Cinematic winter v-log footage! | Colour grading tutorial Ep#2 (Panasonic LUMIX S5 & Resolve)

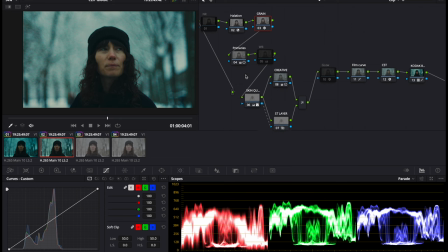4:09 The reason why I've added it before everything else is because I wanted the grain to be affected by everything we do to the image rather than just sort of layering it over the top of everything at the end. And that's because I feel sometimes by doing that, you can give your grain a bit more of a 3D
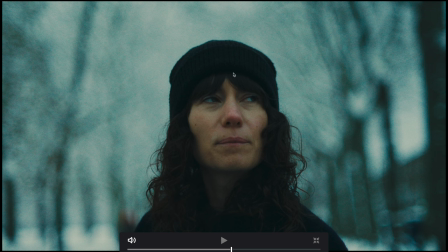4:28 texture, and it is manipulated and push and pulled and modulated in the same way that the rest of the image is when you're grading it. So the effect of that is that you get this sort of grain that also takes on the various characteristics of the corrections and color grades that you've done on your image.
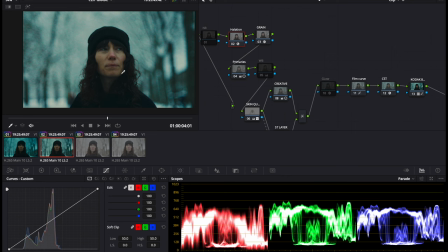4:45 And then the halation, again, it's optional, but I find it does just sort of boost highlights a little bit and adds a little bit of punch and warmth to skin tones.
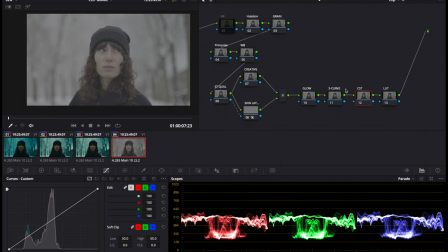4:53 So here's our log footage. We're going to go along and we're going to grade it so you can follow along and see what I do. A little note is we may not end up at the exact same final result. That's just because for the interest of time, I'm just going to be doing it as I go along.
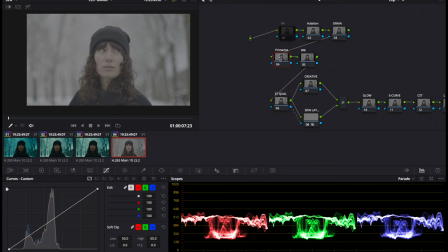5:10 I'm not going to be copying over the exact settings, so that might mean that there'll be a few subtle differences here and there along the chain. That's okay. The important thing here is to sort of introduce the technique and the workflow and what we're doing.
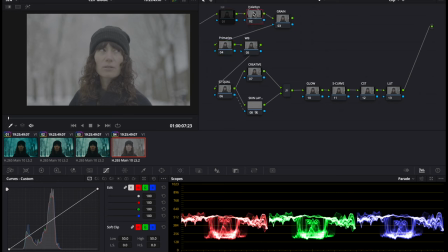5:23 The point of this tutorial is to introduce different workflows and different ways of following through with an idea and executing it in the grade. So in this instance, we have an idea of pushing a lot of blue into the image, making it darker and grungier,
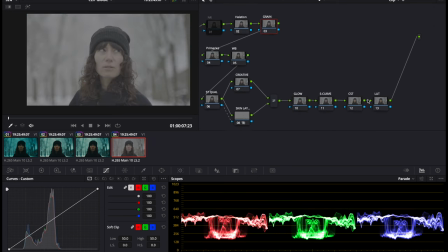5:40 and yeah, just to sort of create this sort of blue, wintry, cold feel, and starting with that intention and you know, getting to that end result. Having the idea first and then knowing how to execute that idea is really important.
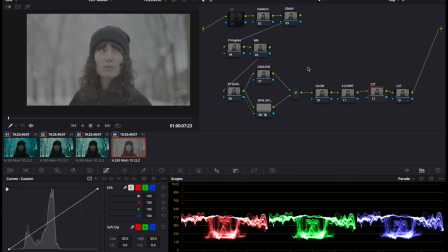5:54 So you can pause the video here and create this node structure and then label it. And then I'll show you how I add all the various effects and stages. If you want to add these nodes here, you would just add one serial node and then you'd right click on that.
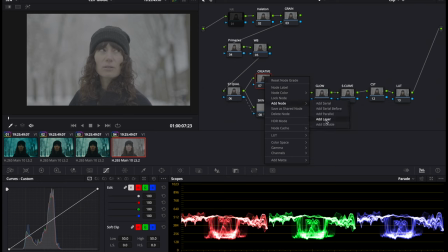6:13 And then you go to add node, add layer, and then that should drop another layer here and this mixer thing here. And then all you do is when you do your skin tone qualification, you just connect it to this node with this blue box to blue arrow.
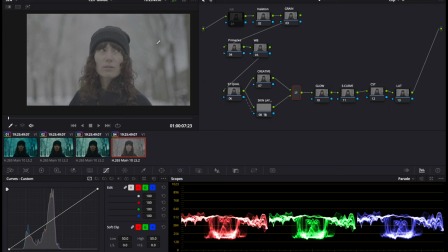6:32 Let's have a go grading this log image with this workflow. So we're going to go first, we're going to add our color space transform. I'm going to add that there. So this was shot on a Panasonic camera. It was the Panasonic S5.
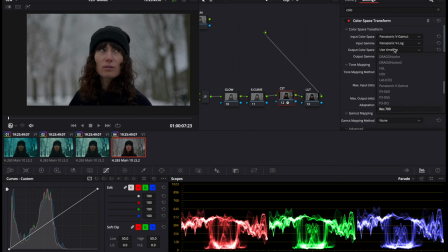6:50 So we would input those values there. We want to convert the output color space to a Rec 709 color space because that's what we're delivering in. And then we're going to put the Cineon film log here.
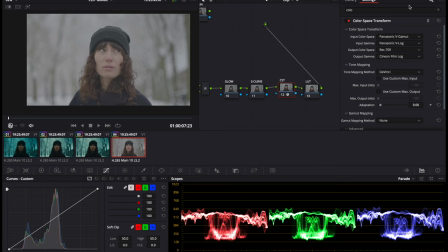7:03 And then that converts us into the Cineon film log gamma on here.
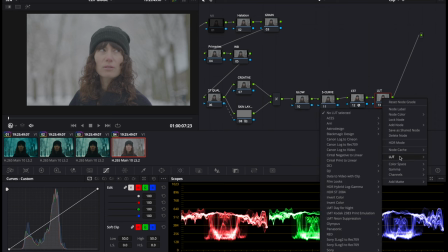7:08 I'm just going to right click. And then we're going to go to LUT. And then we are going to go down to film looks. And here under the Rec 709, again, you can experiment using your own ones.
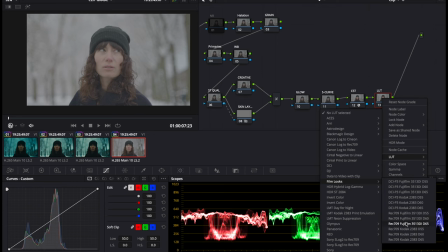7:21 There's two film LUTs here, and these are different degrees of warmth or coldness. So we're going to select the Kodak 2383 D55, which is the warmest variant of this film stock.
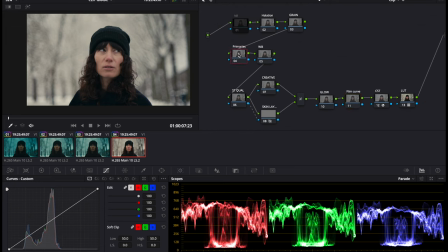7:38 So next we're going to go into our primaries and just do a bit of balancing. So you would also, if you had any white balance adjustments, this is where you want to get your image sort of looking fairly balanced, which it sort of already is.
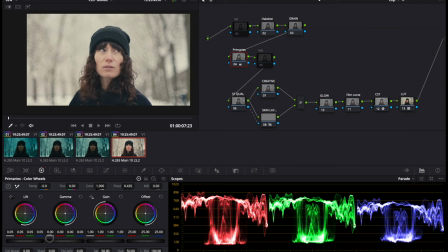7:53 So we'd probably just bring up those shadows a little bit. Just want to protect that low end because we will be adding the S-curve in, which will add the contrast. So primaries, bring the gamma down a little bit.
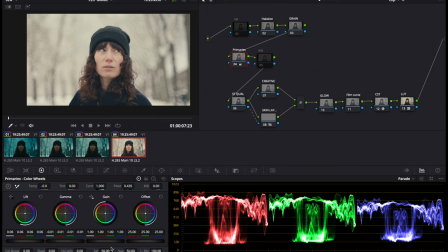8:12 And then also we're just going to bring this gain down a little bit.
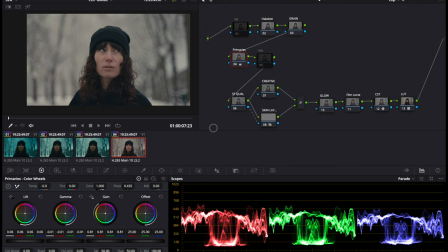8:17 About there.